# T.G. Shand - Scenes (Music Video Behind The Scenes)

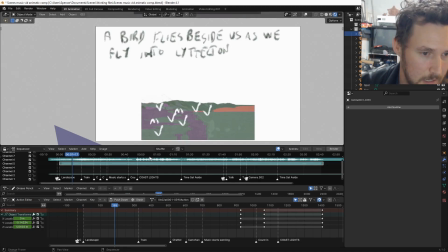So the next thing I did was I made a rough animatic in Blender, brought in the song, had some grease pencil objects for when there's going to be birds flying,
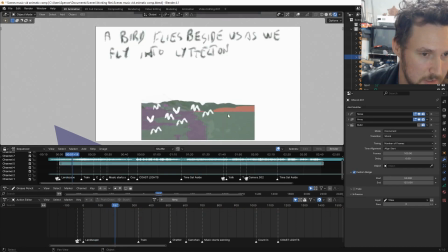and basically put all the descriptions that Anne-Marie had sent me, and put what do we call them, markers as well in here,
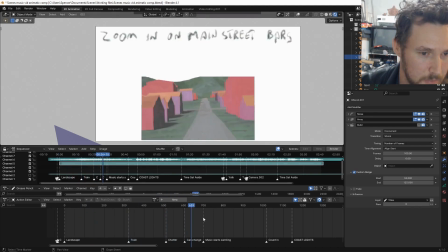and basically used a rough version of the EB Synth footage, and
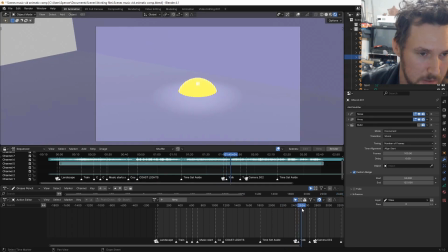and then for the Cosmic Egg section, made a super rough version of that out of metaballs,
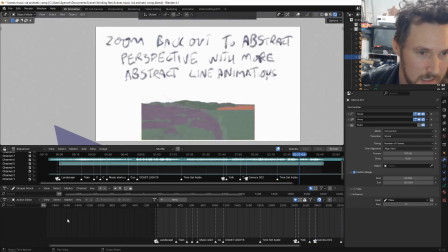grease pencil hands, and then for some of this I was not entirely clear what it was going to be, so it just says abstract line animations.
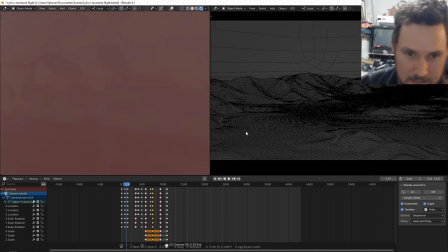So having got a rough animatic, I animated a camera flying through the scene.
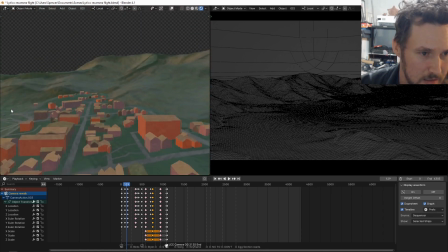Ooh. And coming over the ridge over there. So using motion paths, I could properly get a really good, clear
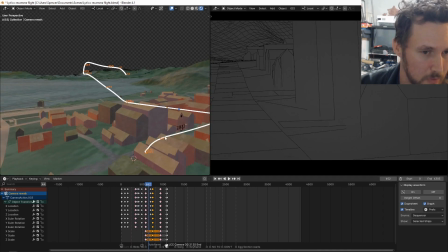look at where the camera would be moving. Hang on, I'll switch this one here.
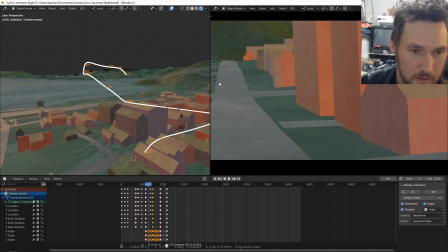Yeah, there we go.
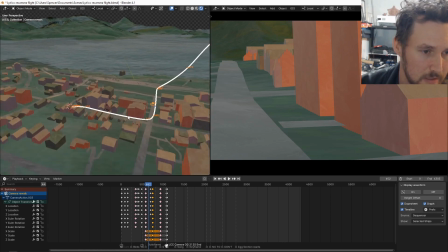And I textured all the buildings so that when I put it through EB Synth, I could have extra texture
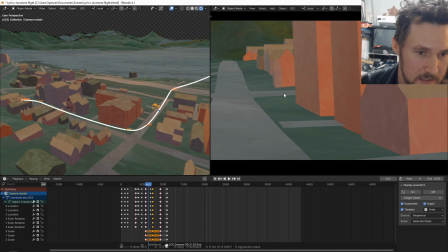to have it extrapolate data from. After a few tests, I found that if it was a flat surface, it wouldn't work as well.
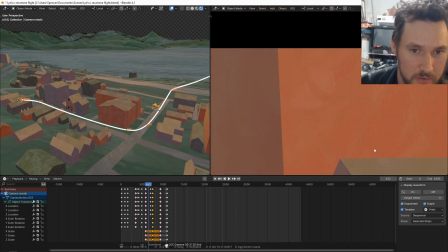So if you look at this, it actually has brush strokes that I put on there with a kind of canvas texture.
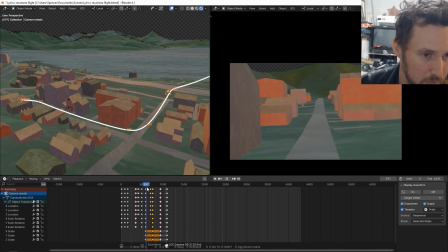So animated the camera moving up here. You can see all the keyframes here,
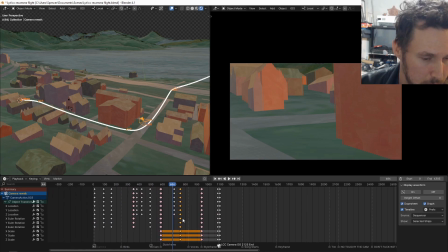and I used a lot of markers to be clear where the style frames are and that sort of thing. Move up here. I had to retime this quite a few times to get it just right,
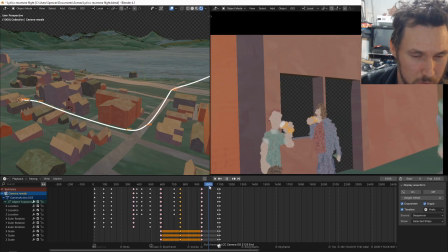because it either lingered on the people too long, or I don't know, a bunch of other reasons.
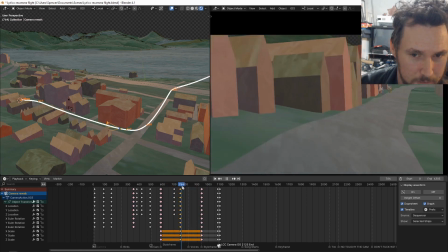It wasn't quite straight enough, wasn't smooth or floaty enough.
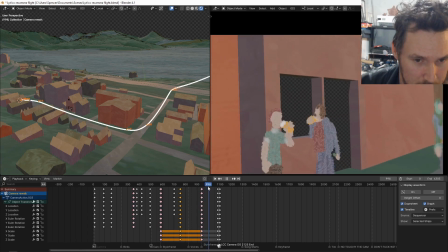And these people here are grease pencil objects.
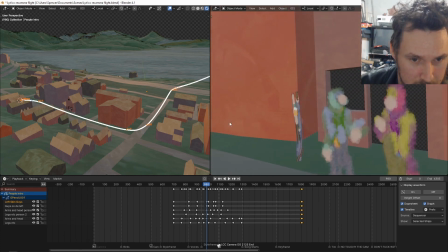So if we move around them, you'll see that they're actually flattish.
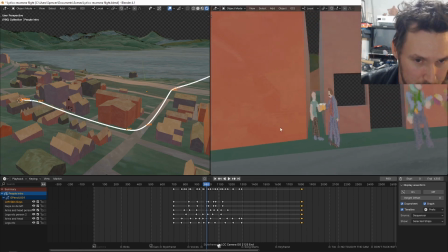And there's all the keyframes for them, like when these guys cheers their beers. Cheers. Cheers. Cheers.
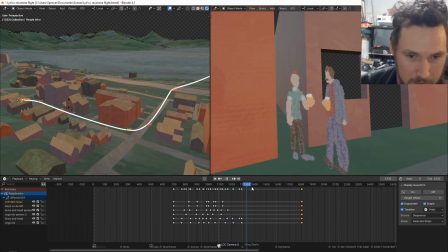For some reason he's holding a green thing, but I don't know how clear it is that he's holding that in the finished version.
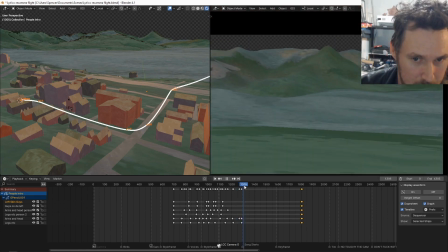Anyway, the next bit here, camera flying over this,
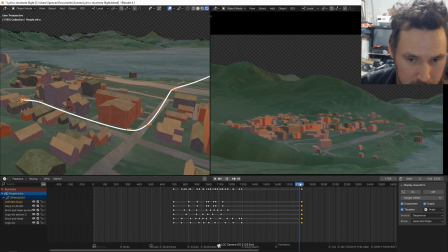and in here, and over the train.
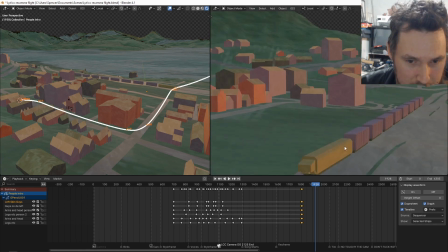And that's to go with a sound element from the finished song,
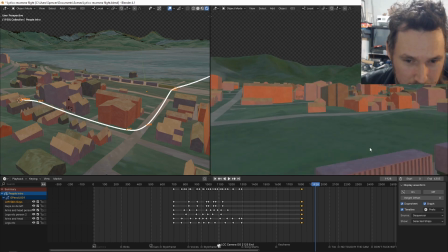where it sounds kind of like a train going past. And I actually already had a model of a
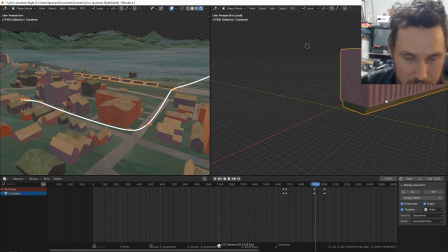shipping container, so I brought that in and used it. And I figured, because I'm going to be painting over it and it'll be quite kind of abstract,
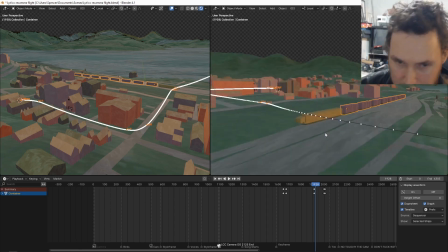I didn't need to put in heaps of detail, but I put in more than enough.
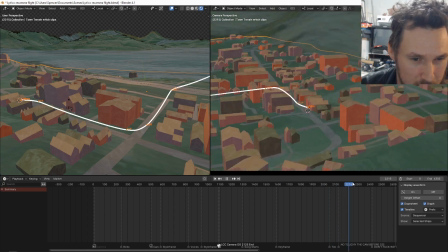Yeah, so got the camera flying around, down, and then through this window,
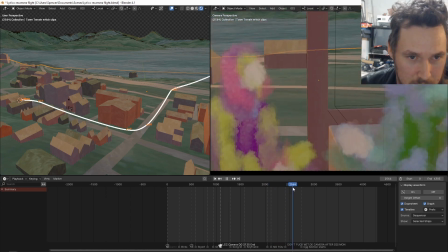and then more grease pencil objects. You might recognize them from before, it's the same people.
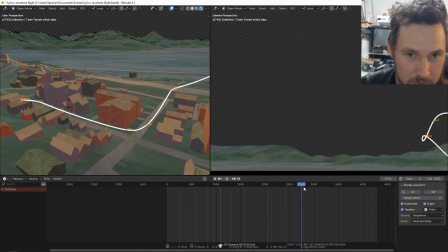And then this is where it looks up at the sky for the cosmic egg section.